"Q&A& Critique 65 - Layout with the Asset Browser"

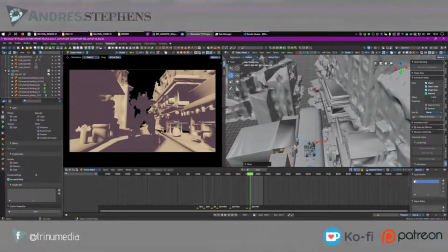Another thing I want to do is I want to add more light to the background here. So I could use, I've been using these green lamps as kind of or orange lamps to kind of light up the world a bit more in different areas.
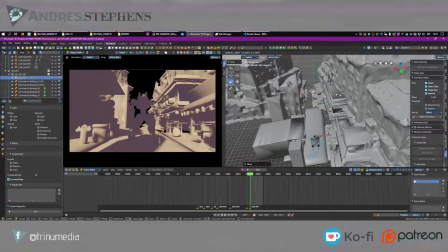So I'm going to use the green lamp from a light, for example, that might be coming up from the edge of the street here.
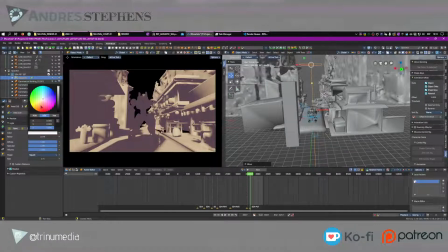So I'm going to use this behind the robot to bring out the light, the greenish blue light, to bring it out what I need him to be. So 5,000 watts, and it's maybe a bit too strong, but you can start to see, you can read his colors a bit better.
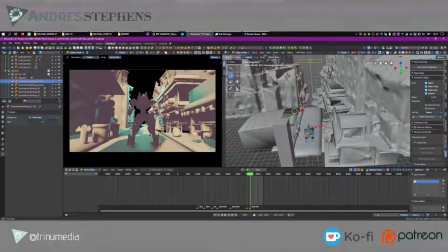I'm also going to pull this building that I have here, going to give him more space,
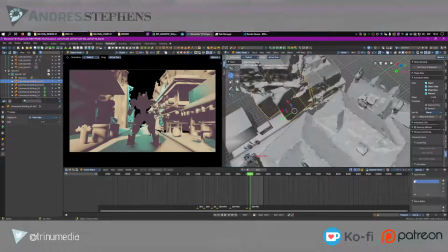because right now I don't see his shape very well. So I need to pull it to the side here, like this.
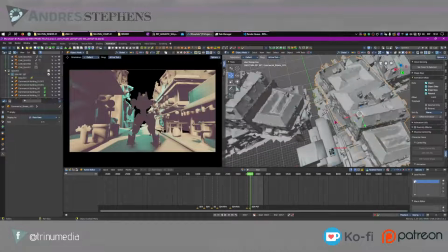And maybe even this building here in the back, or this one, and this one, and this one. Just pull it back a little bit, so that his shape is not so obscured by the world.
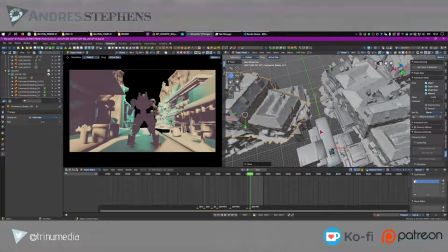Maybe even pull this back a bit, pull the one below, this one,
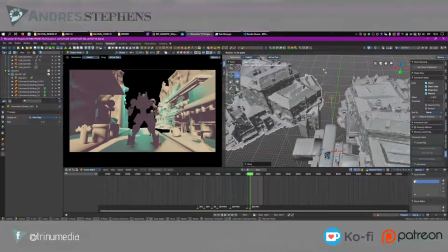and actually I'll make it longer. Yeah, that's a bit better. So now I can see him a bit better
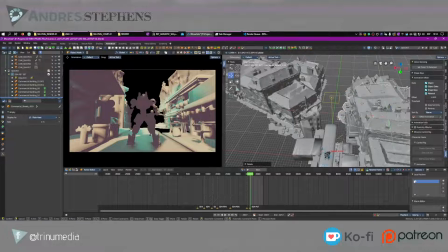than I did before, because I'm starting to work the lighting and the composition to get some good contrast before I even think about the actual compositions and the lights and things like that. If I have a clear vision in mind of the purpose that I need to do,
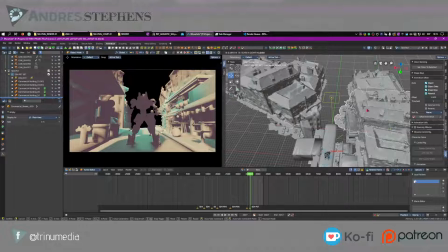where I need to make him like cut out in the silhouette, make him feel small. So maybe I'll bring the camera out a bit more, so he's actually very small, maybe a third of the size of what he used to be. and then I can like bring back the decorations a little bit
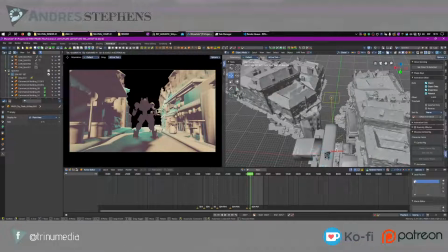so that he's no longer fighting for attention as much. So now that's a bit more clear. So now that I have that a bit better,
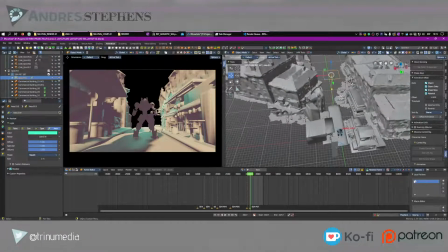I can now focus on the animation and focus on finishing up the lighting, the shaders, whatever I need,
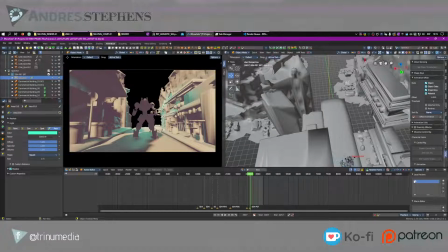and we're good to go. So I just need to find out why it's not rendering.
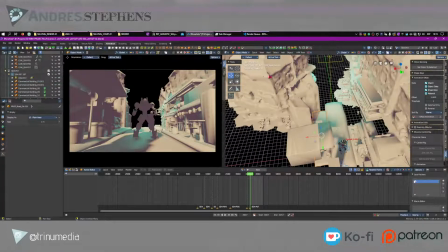Oh, that's because it's still compiling.
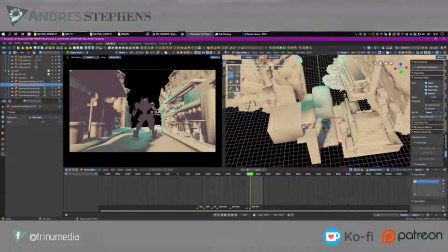So, kind of drunk. Does this answer your question? I mean, I know I went down a rabbit hole concerning the layout. But just a summary of your question, to say store poses for your rigs, you can use the asset library, which stores an animation clip with a single keyframe.
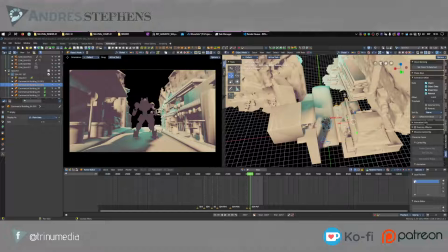Then you can use that to blend between different poses and expressions and things like that. To do that, you just pose your rig, hit record, whole rig or whole armature, and you're good to go. Or just the particular bones that you need. For example, rig the mouth.
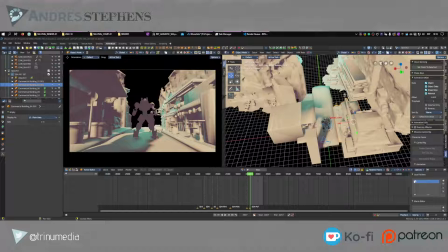In this case, you don't want to blend the whole rig, you just want to rig the mouth. So you pose the mouth, and then you're good to go. The second option is you create an organized library of action clips with different animations that you can use in the
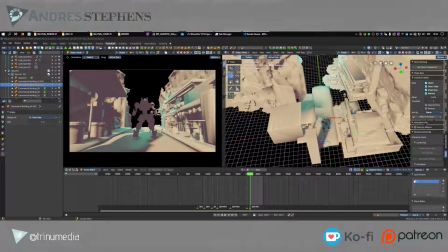NLA or load them up into your dope sheet and work them so that you actually have an actual library of action clips.